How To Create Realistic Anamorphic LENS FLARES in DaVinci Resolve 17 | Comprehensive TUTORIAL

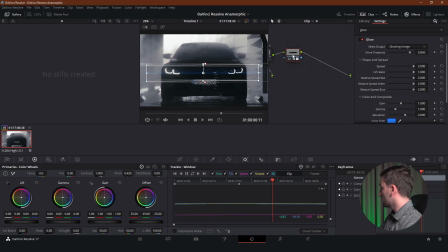8:15 So to do that, I'm just going to create another node, and instead of adding a serial node after this node, we're going to add a serial before. As you can see, it created a node before our node that we added the lens flares to,
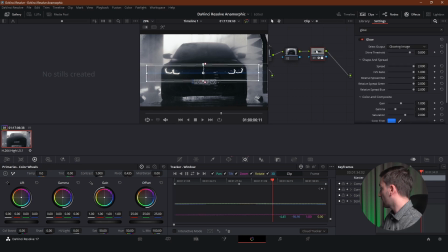8:33 and we're going to select our lens flare node, click Ctrl C, which is copy, and click Ctrl V, which is paste, and we've basically pasted the same exact effect to the node before, but we're going to switch the color from blue to white.
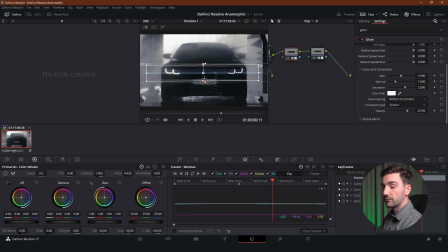8:50 And as you can see, it is adding a bit of white glow in behind the blue glow. But we're going to adjust this a little bit differently because it's white glow and we don't want it to be stronger than our blue glow. So we're going to go to gain and reduce it a bit.
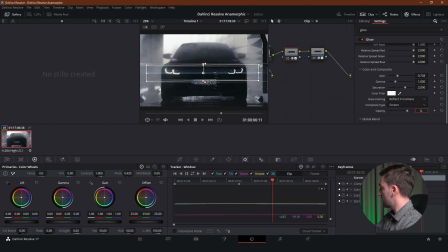9:09 We're going to set the opacity to 0.5. And we can go back to our blue glow and increase the gain if we want. You can basically adjust the settings the way you want. So for these settings, this is fine.
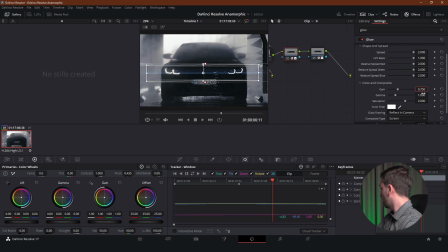9:24 Gain 0.75, gamma 1, saturation, it doesn't matter, and opacity, we're going to leave it a bit like this. So now if we disable the second node here, which is our white lens flare, we can see that there's some difference to it.
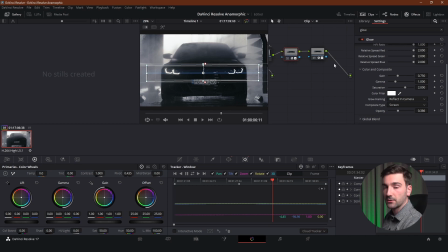9:43 As with the blue flare, the white flare also has the same mask window, and it is going to be perfectly following the blue flare. So now we've got the white flare also added behind the blue flare,
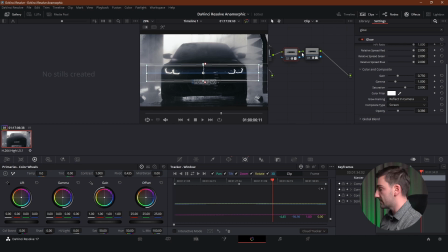9:55 and the reason I put it behind is it makes it a bit less strong and it makes it look like it is really behind the blue flare. If we put it after the blue flare, the white flare is going to dominate the blue one.
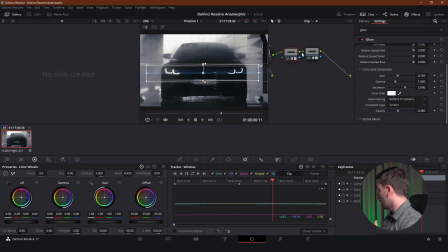10:10 Obviously, this is a bit confusing, but I hope you get what I'm saying. So now we're done with the flares.
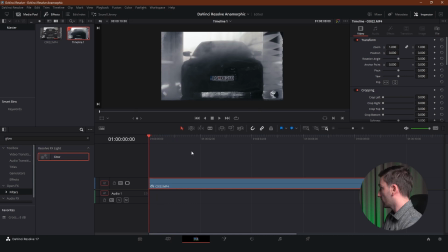10:17 This is obviously it. And now I'm going to play the video so you can see how it looks. You can see in this frame right here that the blue flare is still dominating, but it is also getting some glow from that white flare.
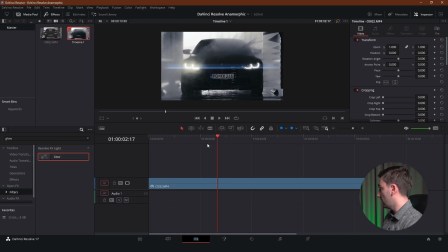10:30 And you can see that the mask window that we added to the flares made them look a little bit less intense in the edges of the footage, which is the effect that I wanted to get. So this is basically it. Now that we're done with lens flares, we want to make our footage look a bit wider.
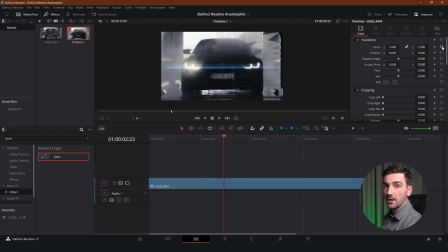10:47 And since this is not zoomed in, the only way I can make it appear wider is if I go here to timeline and then output blanking and then select 2.39. And you can see it is adding two black rectangles on top and on the bottom of the footage.
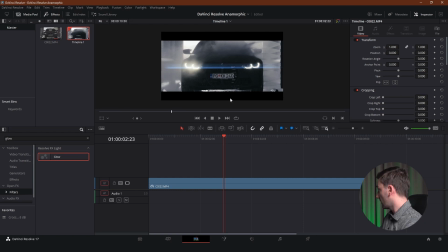11:06 It is obviously cutting a bit of the top and at the bottom. It's not a big deal in this particular case, but in some cases it might be. So if you're going to make this effect, keep it in mind.
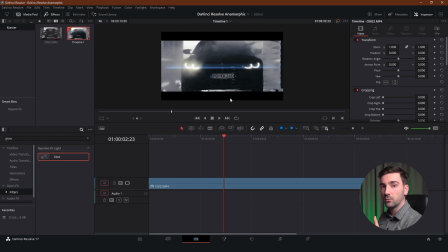11:20 So when you're shooting the footage, you want to shoot it a bit wider, so there's place to zoom out a bit. But obviously I got what I wanted, and that's basically the effect that I wanted to show you. Okay, so that's pretty much it for this effect. I hope that you learned something new from this video, and if you have any questions about the effect or anything else, then leave a comment down below and I'll answer every single question. And if you enjoyed watching this video, then leave a like down below and subscribe to the channel if you want to see more of these videos, and I'll see you in the next one. See ya.